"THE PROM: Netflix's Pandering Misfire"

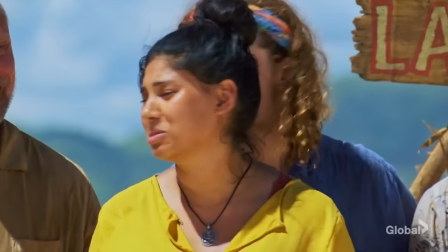(16:35) Oh my God! Oh my God!
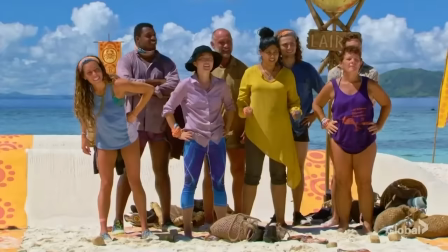(16:40) I love Applebee's. Applebee's is by far my favorite, like, sit-down restaurant.
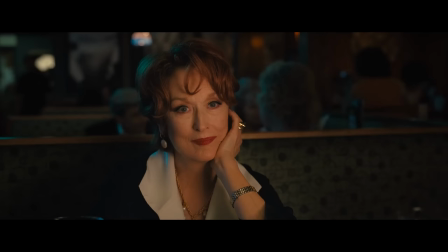(16:45) Oh my God, yes.
He is, like, obsessed with her. Her biggest fan.
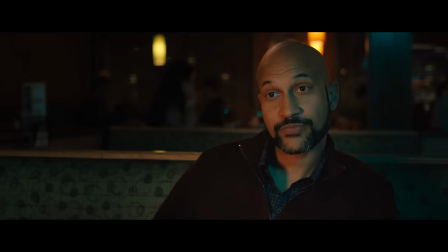(16:50) Single? Sorry? I'm single, just putting that out there.
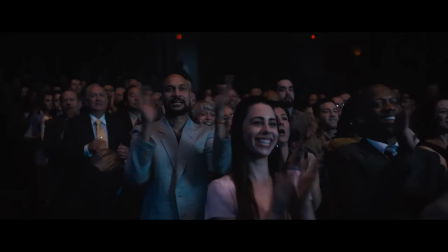(16:56) Really?
He sings a song about how he loves her, and her shows help him escape from his miserable job.
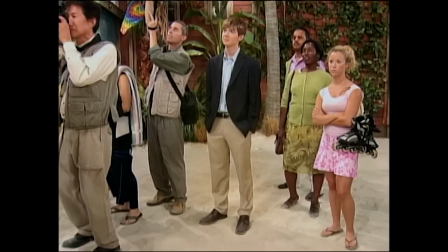(17:04)
The whole restaurant goes dark like that one Hannah Montana episode where she sees the guy on the beach.
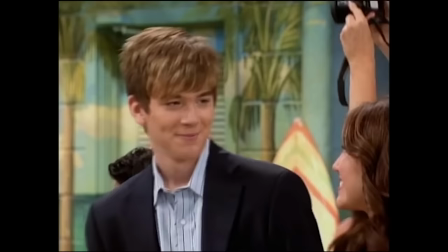(17:09)
Remember that one? Good one, probably. I don't remember. I haven't seen it in 15 years.
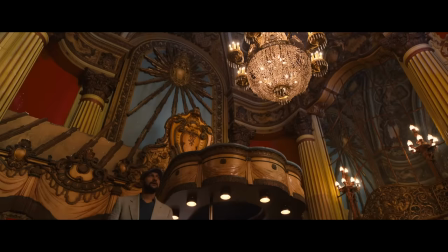(17:14) Hi. From the soul-crushing jobs at emasculating pay.
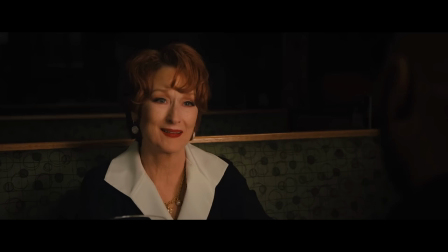(17:23)
Emasculating pay. What does it even mean? Ah, I didn't make six figures this year.
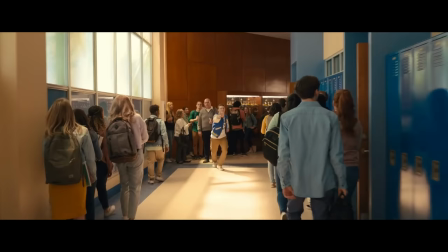(17:29)
I feel like a woman. Dee Dee accepts and absorbs the constant praise from him because she's a narcissist.
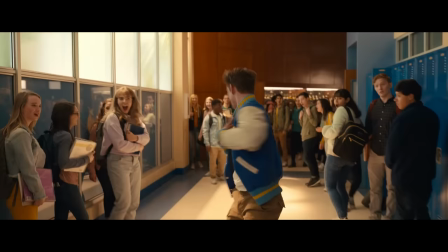(17:35)
The next day at school, everyone's free to propose because prom is back on.
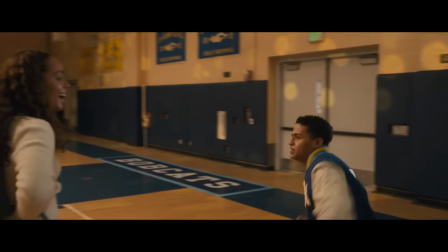(17:39)
Nick and Kevin, who had the banger line about exchange students earlier, ask out Shelby and Kaylee.
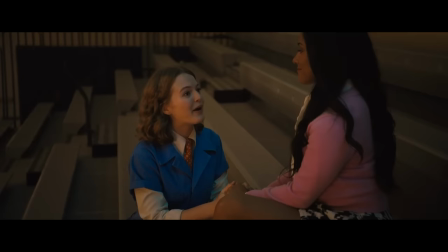(17:45)
And then for just a smidgen, Emma and Alyssa get to sing about what they mean to each other as well.
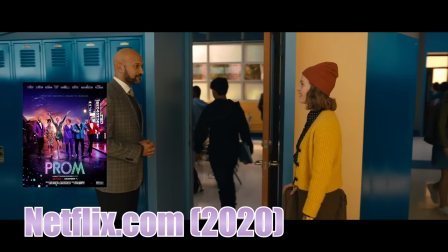(17:50)
The show opened at Alliance Theater in 2016, went to Broadway in 2018, and got a movie in 2020.
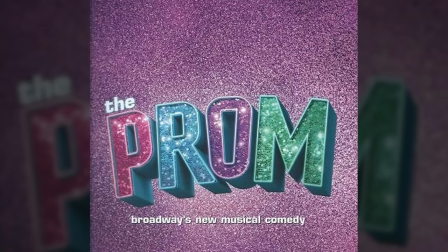(17:56)
That is a very fast pace.
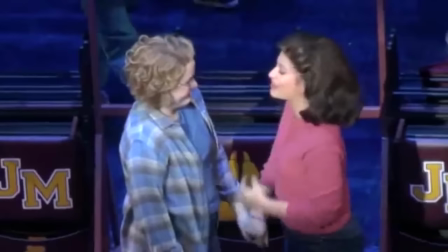(17:58)
In the 2018 Broadway version of the soundtrack, the song's about an extra minute, where Alyssa and Emma continue to sing to each other.
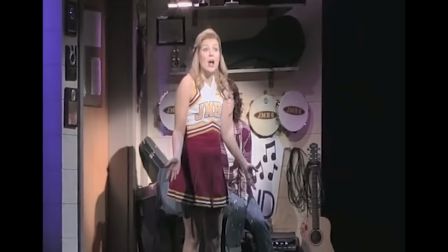(18:06)
It's in the 2020 movie's soundtrack, they just cut it from the movie.
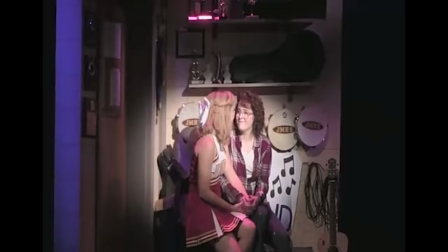(18:10)
But in the original 2016 version, the entire 3-minute song is solely between Emma and Alyssa. There's a scene where they meet up in the band closet and comment on how much they mean to each other and what specifically they like about each other.
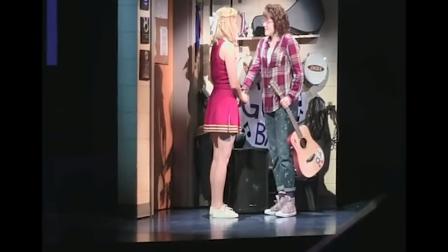(18:24)
It's my favorite scene in the play because it actually makes them believable as a couple.
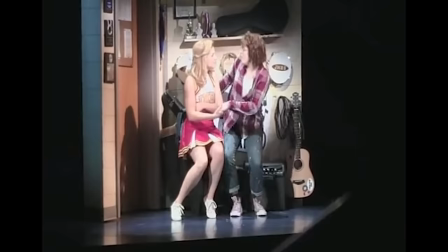(18:28)
They have genuine, nervous, youthful chemistry that the polished movie just lacks.
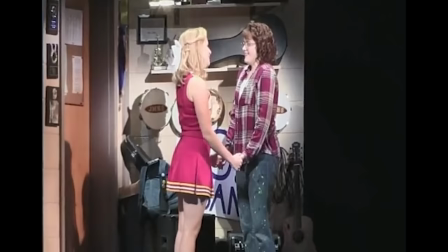(18:33) What are the prom with me? I already said yes. Well, this is a new legally mandated prom.
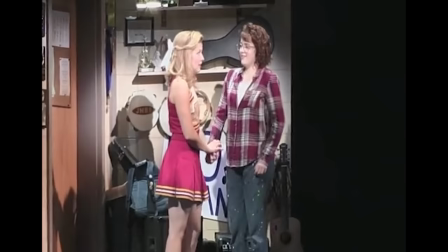(18:41) You are so amazing. Am I? Yeah. I fell for you in like 10 seconds.
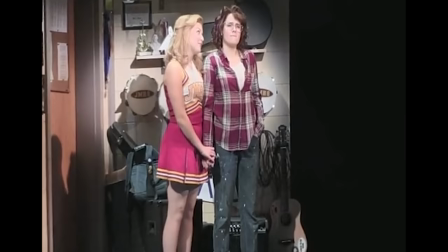(18:48) When? You know! Tell me again. Okay. When you played Imagine on the guitar for Thanksgiving assembly.
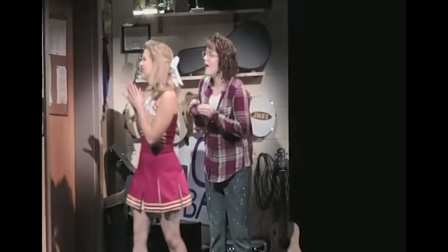(18:55) I was so bad. You were awesomely bad. I went out of my mind watching you trying to make peanut brittle in chemistry class.
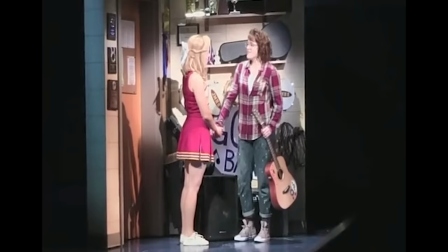(19:02) Emma, I blew it up. You blew up peanut brittle. It was incredible.
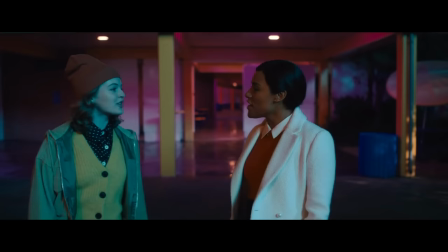(19:07) Oh my gosh. You are.
Like, I guess it's kind of cringe, but it's believable as actual nervous high school students.
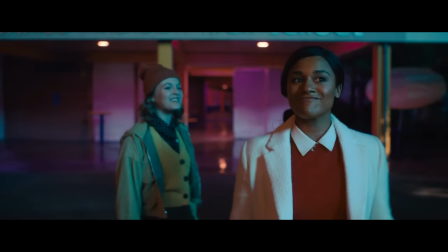(19:15)
Ariana DeBose is clearly a confident woman and that carries over into Alyssa.
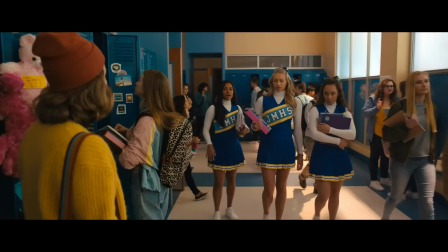(19:21)
Assured and confident in every situation.
Come on guys, lay off her. Oh, are you on her side now?
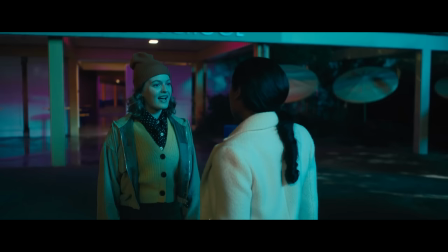(19:27) No, I'm just not in third grade. See you at practice.
Then she just kind of tells us, oh, I'm nervous.
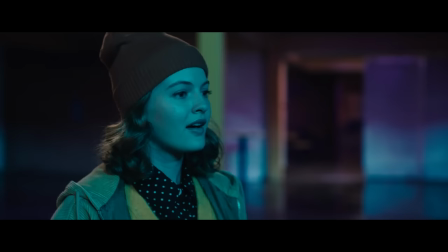(19:33)
And I don't really buy it the way I do in the stage show. Also, she is clearly in her late 20s. I have like
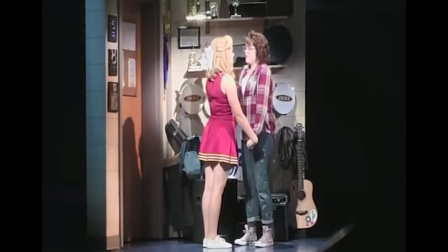(19:39)
5 minutes before practice. She was 28 when they filmed this.
Five is fine with me.
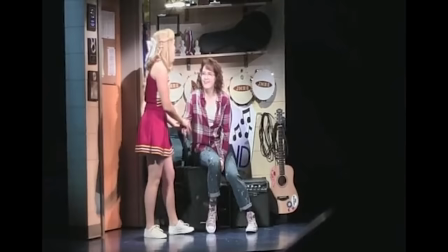(19:45) Everything will change. No more waiting for the lights to go out before we sit together at the movies.
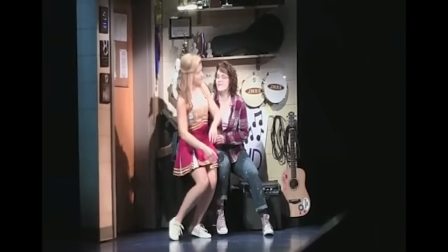(19:50) No more fake guy days.
Having them secretly meet in a band closet just feels so real.
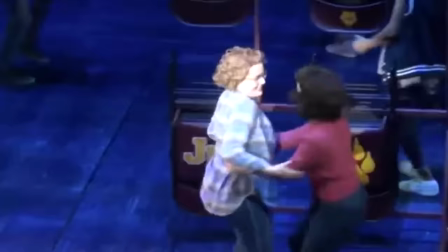(19:56)
I had romantic moments in the band closet. That's the entire reason high schools have band closets.
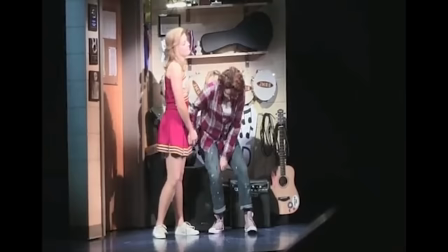(20:01)
I guess this moment was cut when the show made the jump to Broadway, because the whole point of Broadway is to make shows worse than they were originally.
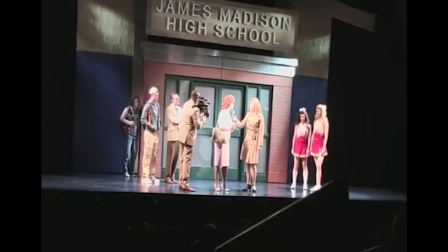(20:09)
The movie could have added this back. The 1 minute beginning scene with a PTA meeting was in the Atlanta version, cut from Broadway and added back for the movie.
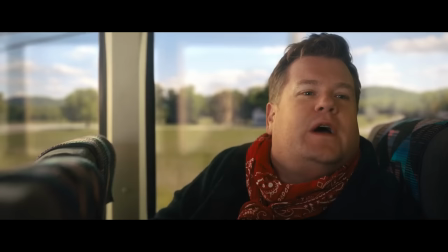(20:17)
It's an absolute crime. They cut the scene that makes the main relationship work, but added a scene where Barry and Edie talk on a bus for 3 minutes,
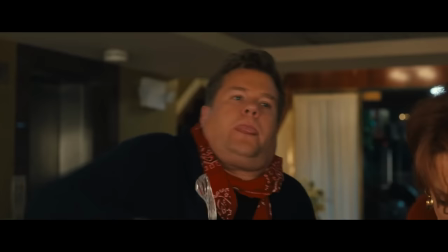(20:25)
where we learn about how many rewards they have, despite the fact that we relearn the same information when they're trying to check into the hotel,
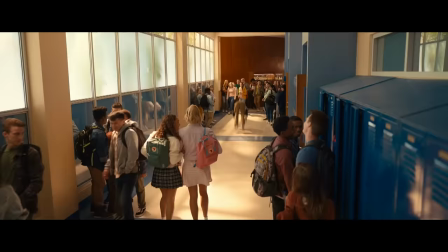(20:33)
making the bus scene redundant. In the words of this epic YouTube comment, even though this song is overflowing with
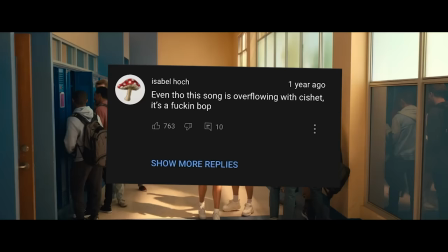(20:41)
cachet, it's still a fucking bop.